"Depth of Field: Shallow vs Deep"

Yo, what is up guys? Eduardo here for another video and today we are going to be talking about depth of field and most importantly the differences between shallow depth of field and deep depth of field. So, uh...
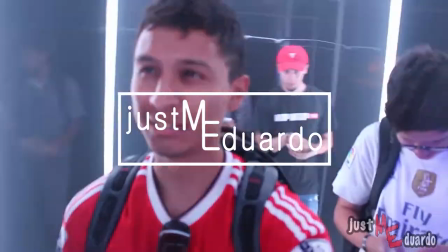so in filmmaking and photography you are going to come across the term depth of field and if you know what it means and know when to talk about it and when to bring it up it is a great way to show that you are you know that you know your so what is
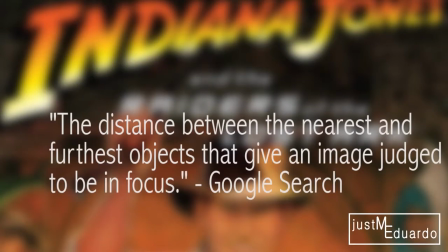depth of field well depth of field is the distance between the nearest and furthest objects that give an image judged to be in focus now
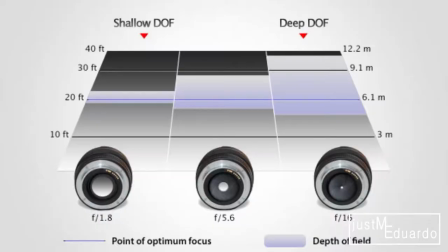i to think of depth of field that it mainly refers to an area in focus now that area of focus can be either really small or it can
be really big and that's what we're going to jump into next the two different categories that depth of field gets broken down into well you look nervous
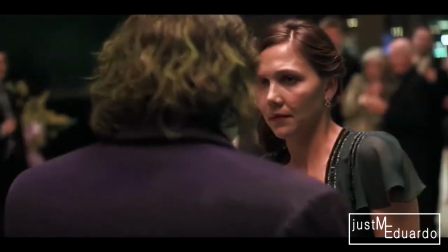is it the scars you want to know how i got them the first one we have up is shallow depth of field now shallow depth of
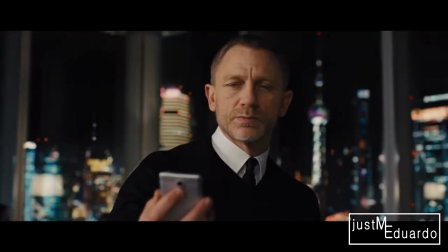field is when you have a small area in focus that is why whenever you put a subject in front of your camera everything around it goes out of
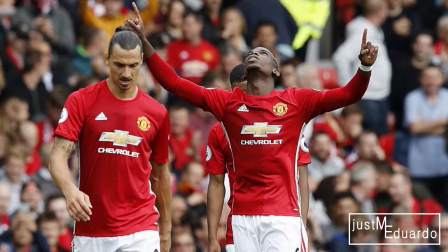focus becomes blurry and some examples of shallow depth of field are sports photography portrait shots macro shots and of course with interviews you see this
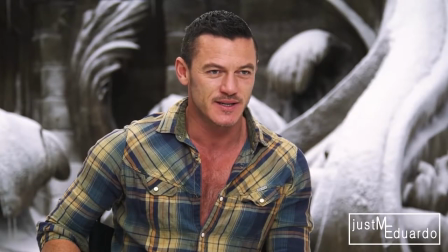a lot it is a great way to bring attention to your subject while blurring out and putting everything in its environment out of focus now that's a good thing to keep in mind that with shallow depth of field is a great way to add subject separation into your videos or pictures because pretty much eliminates the surroundings, the environment of your main subject that's in focus and it's a great way to bring your audience's attention to that one object
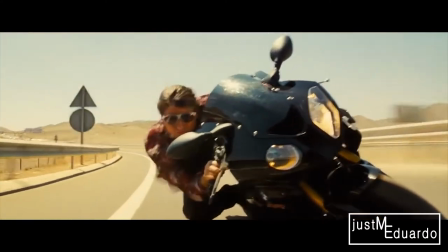now with deep depth of field as you can imagine deep opposite of shallow with this one you pretty much get everything in your image in your frame is in focus or acceptable focus and with this one you pretty much see it all the time in nature videos with documentaries such as planet earth when you have
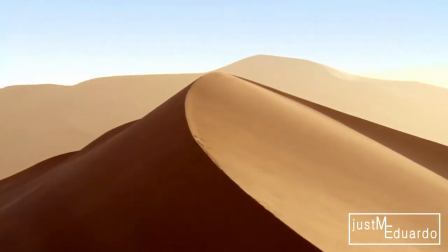the bird's-eye view of the mountains jungles deserts now with deep depth of field it is a great way to have your audience be
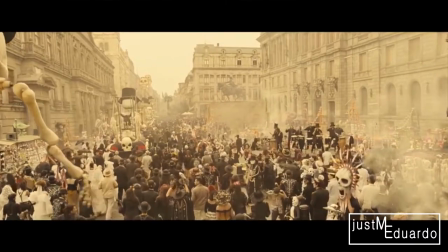immersed in whatever it is that they are seeing on screen and that is because everything on screen would be in focus the closest thing to the camera
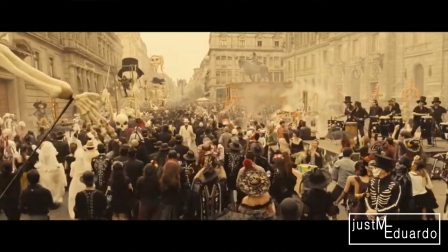to the farthest thing from the lens would be in reasonable focus and it is a great waiter for your audience to just look around and see every bit of detail in the frame as opposed to shallow depth of field which pretty much pushes the audience to focus on just one thing at a time with deep depth of field they are able to see everything at once all right guys that's gonna do it for my video here today if you enjoyed it and you liked it go ahead and give me that thumbs up and like the video and also subscribe if you haven't subscribed i'm going to be putting out more videos weekly focusing on cinematography and photography equipment reviews I'm gonna be vlogging more so go ahead and stay tuned for that but in the meantime again thank you for watching and I'll be seeing you guys next time see ya